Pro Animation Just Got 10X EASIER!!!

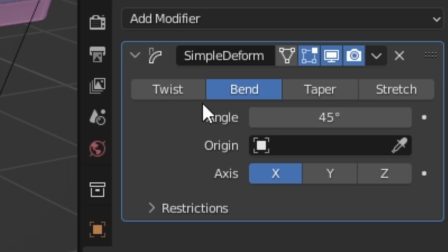(8:15)
Let's switch this from twist to bend, and if you start playing with this angle, you'll see it's not working.
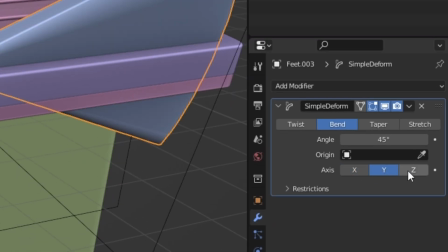(8:22)
So just circle through the axes until you get to one that works. For me it was the z-axis but it's still not bending right.
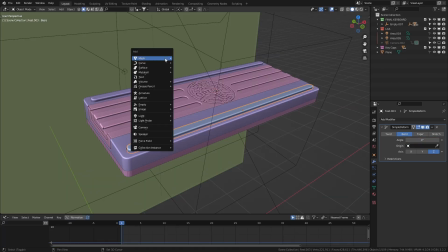(8:30)
To get it curled up like this we need to change the origin point and the quickest way to do that is by adding in a cube at the end of the foot.
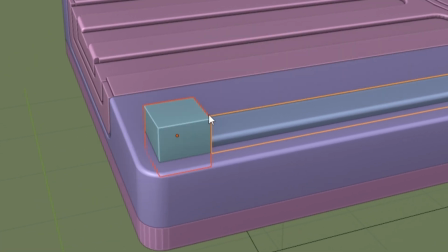(8:39)
I'll parent this to the object so it follows along with our animation and finally let's
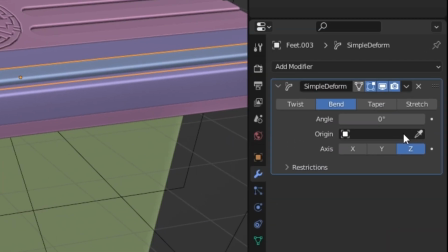(8:44)
link this up with the modifier by clicking this origin box and selecting the cube.
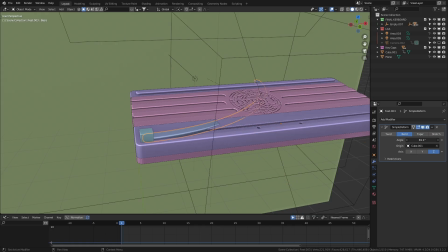(8:49)
There's still two major issues though. The foot isn't bending the right way and this cube is showing in the render.
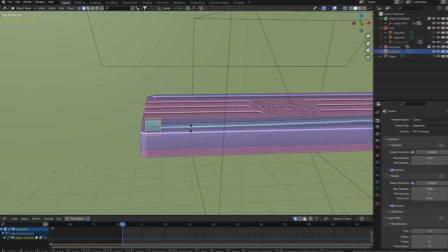(8:57)
To fix the bending you can select the cube and rotate it by negative 90 degrees on
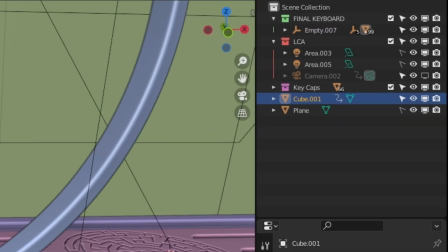(9:02)
the x-axis and to remove it from the renders just click these two icons here.
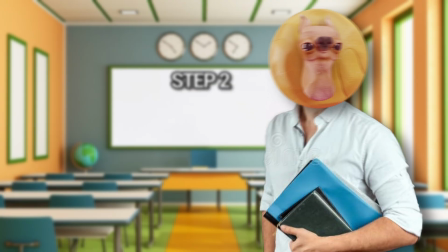(9:08)
Now we can move on to step two which is animation. There's really not much to this part of the process other than animating the bend angle and moving the foot down.
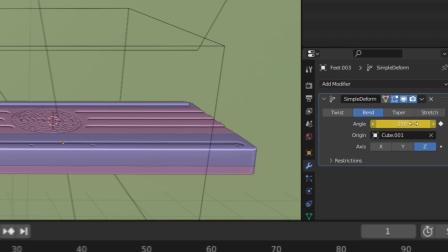(9:18)
So on frame one set the angle to about negative 250 degrees and on frame 38 set it to zero.
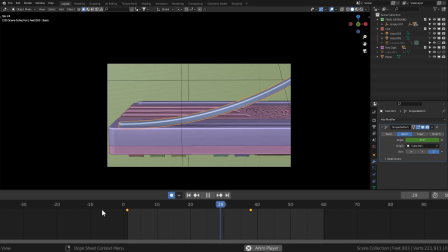(9:26)
Now to really sell that natural feel to the animation we need to add in a few small breakdown keys.
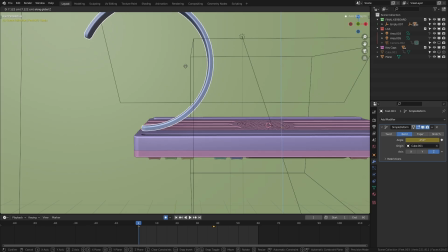(9:32)
On frame one I'll move the foot up to about here then on frame 10, I'll pull it back down into its housing.
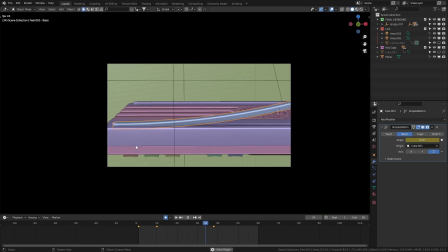(9:39)
It still feels rigid though and needs a tiny bit of rotation.
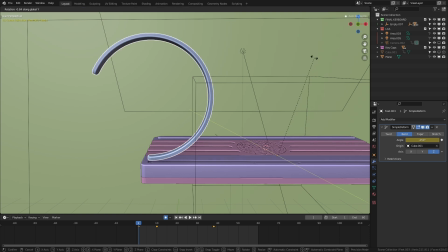(9:43)
So back on frame 1, I'll rotate the foot backwards on the y-axis so that it feels like it's rolling into position.
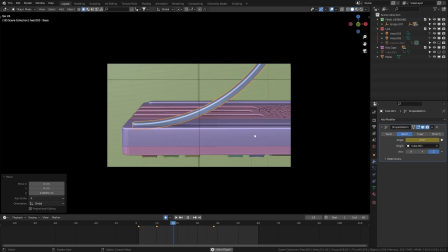(9:50)
And with that, the animation's done. We just need to smooth it out since right now it's looking like a powerpoint transition.
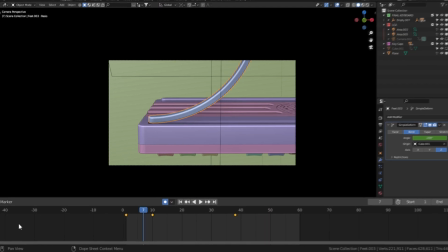(9:57)
So in the timeline, let's switch to the graph editor by pressing Ctrl-Tab, and just like before,
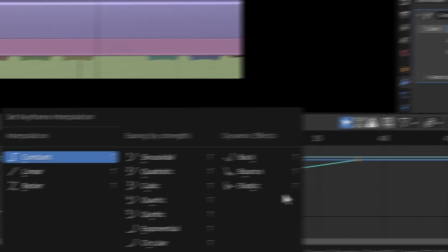(10:04)
change the pivot point to individual centers, set the interpolation to Béziers, and start scaling.
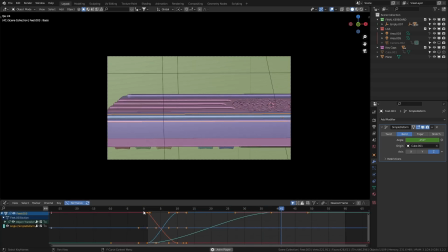(10:11)
Once you're happy with that, hit that render button, and in a few minutes, you should have yourself this.
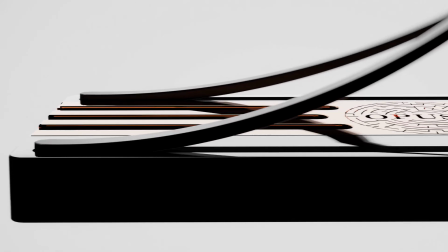(10:17)
Now that was a pretty basic shot to pull off, and the end result is amazing, but there's still one more workflow that uses a new technique I think you're gonna love. This last shot is probably the hardest to create in terms of effort.
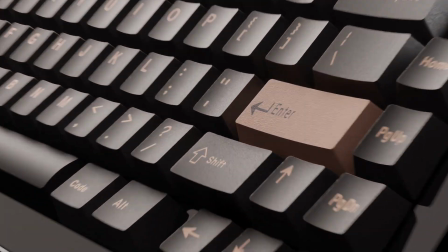(10:36)
What you're seeing is not a liquid simulation, but actually a particle simulation. And it's done by using probably the most underrated feature in Blender. Balls.
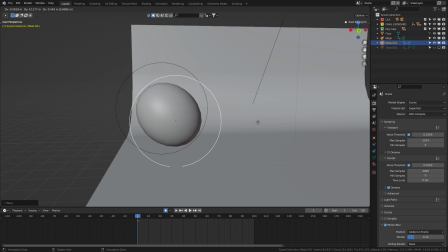(10:47)
Specifically, metaballs. These things are super tactile and allow you to create some really interesting objects and effects.
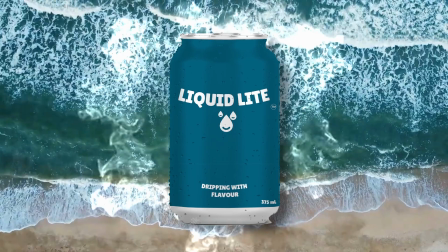(10:55)
But I want to use this to create what I'm calling liquid light. basically just the dollar store of a liquid simulation. So to do that I need a constant flow of these balls and this can be achieved with a particle system.
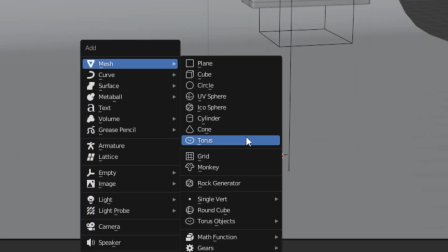(11:09)
Let's add in a torus object and rotate it like this.
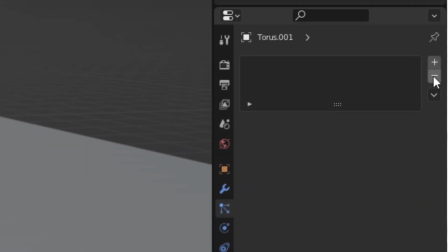(11:13)
Now in the particle properties tab I'll click this plus icon and start setting up a very simple system.